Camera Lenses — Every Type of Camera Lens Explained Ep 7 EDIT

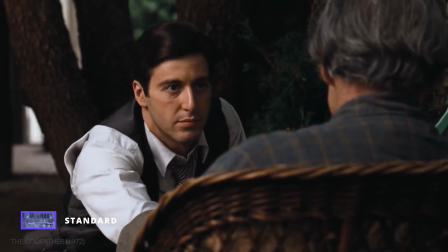16:37 What's the matter? What's bothering you?
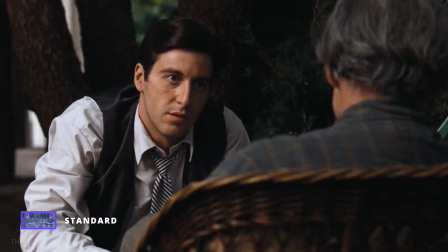16:45 I'll handle it. I told you I can handle it. I'll handle it.
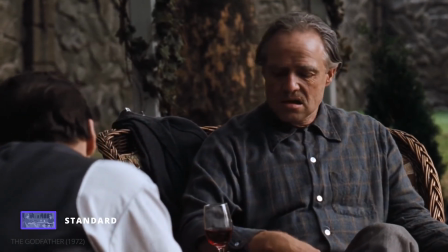16:52 In this scene from The Godfather, you can see how a standard lens brings the characters a bit closer, while still making the audience feel more present.
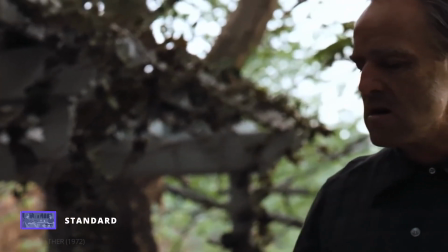17:03 I knew that Santana was going to have to go through all this. And Fredo,
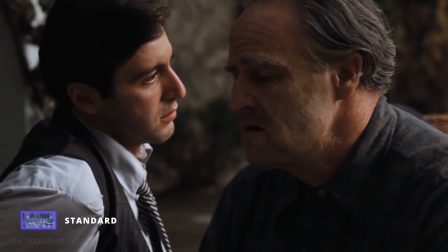17:12 Fredo was, and I never wanted this for you.
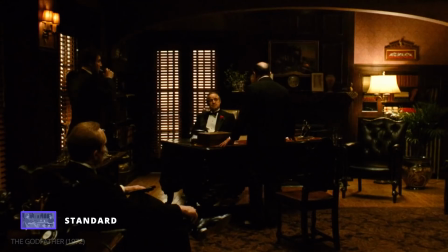17:20 It is said that Francis Ford Coppola shot the majority of the film on a standard 40mm lens,
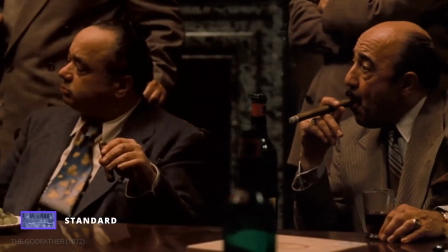17:26 perhaps to ensure an unbiased, neutral look into organized crime.
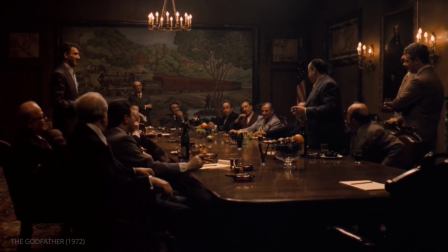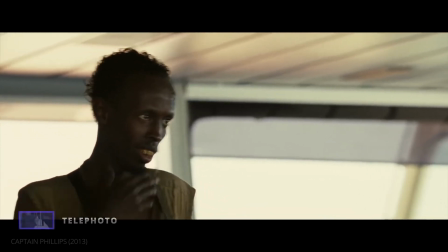17:37 And finally, an example using a telephoto lens.
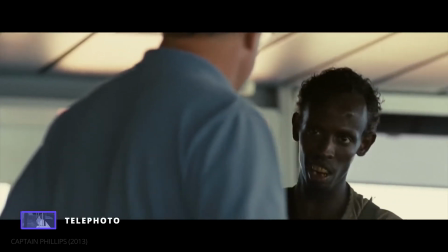17:42 Captain, relax. Nobody get hurt.
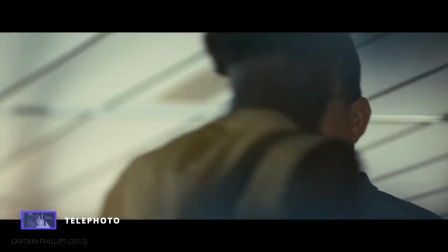17:47 No Al-Qaeda here. Just business. We want money.
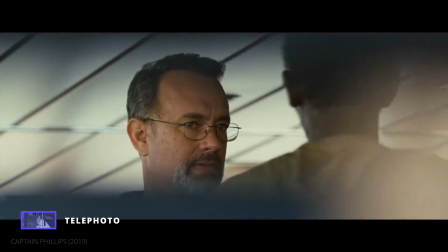17:54 In this scene from Captain Phillips, the use of a telephoto lens captures the tone perfectly.
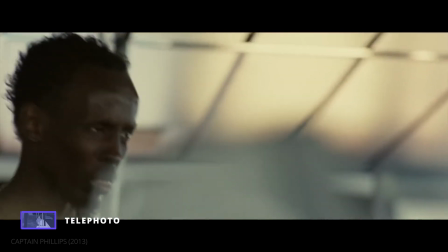18:00 It provides a voyeuristic perspective, as if the audience is hiding like the rest of the crew,
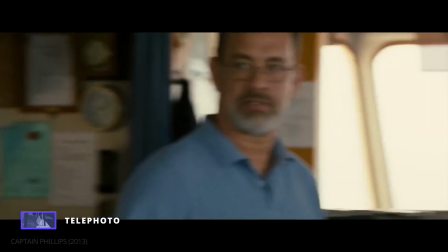18:06 trying not to be seen by the Somali pirates.
Hey! Look at me.
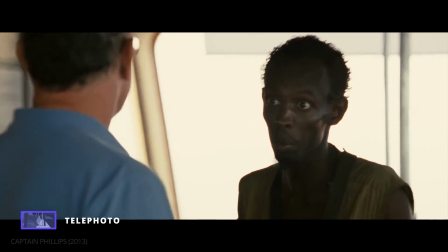18:13 Sure. Look at me. Sure. I'm the captain now.
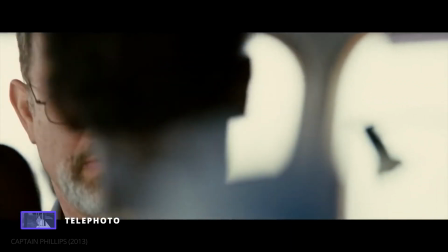18:18 You like a bush?
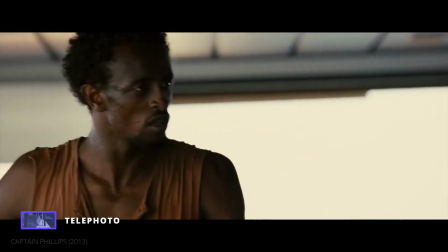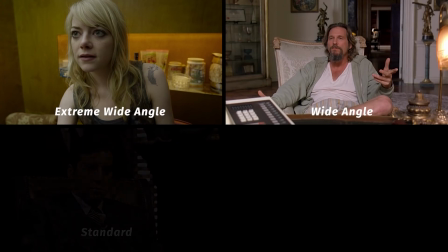18:26 All of these scenes are standard dialogue scenes, but as you can see, the lens they were shot on makes them all uniquely different.
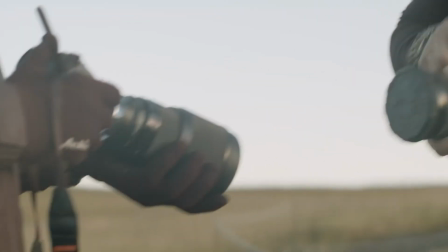18:36 Understanding the unique characteristics of every type of lens will not only help you capture a better shot, but will help you tell a better story.
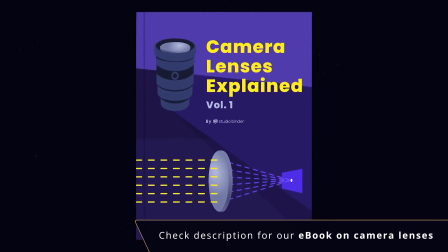18:44 You'll find a link in the description for our free ebook on camera lenses.
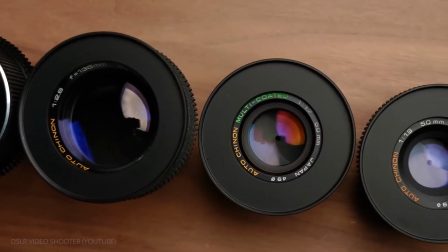18:51 The lenses we've covered in this video are all spherical lenses.
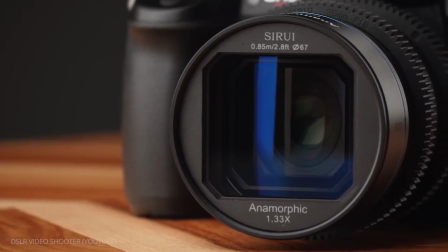18:55 In a separate video, we'll discuss how anamorphic lenses bring an entirely new dimension to lens choice.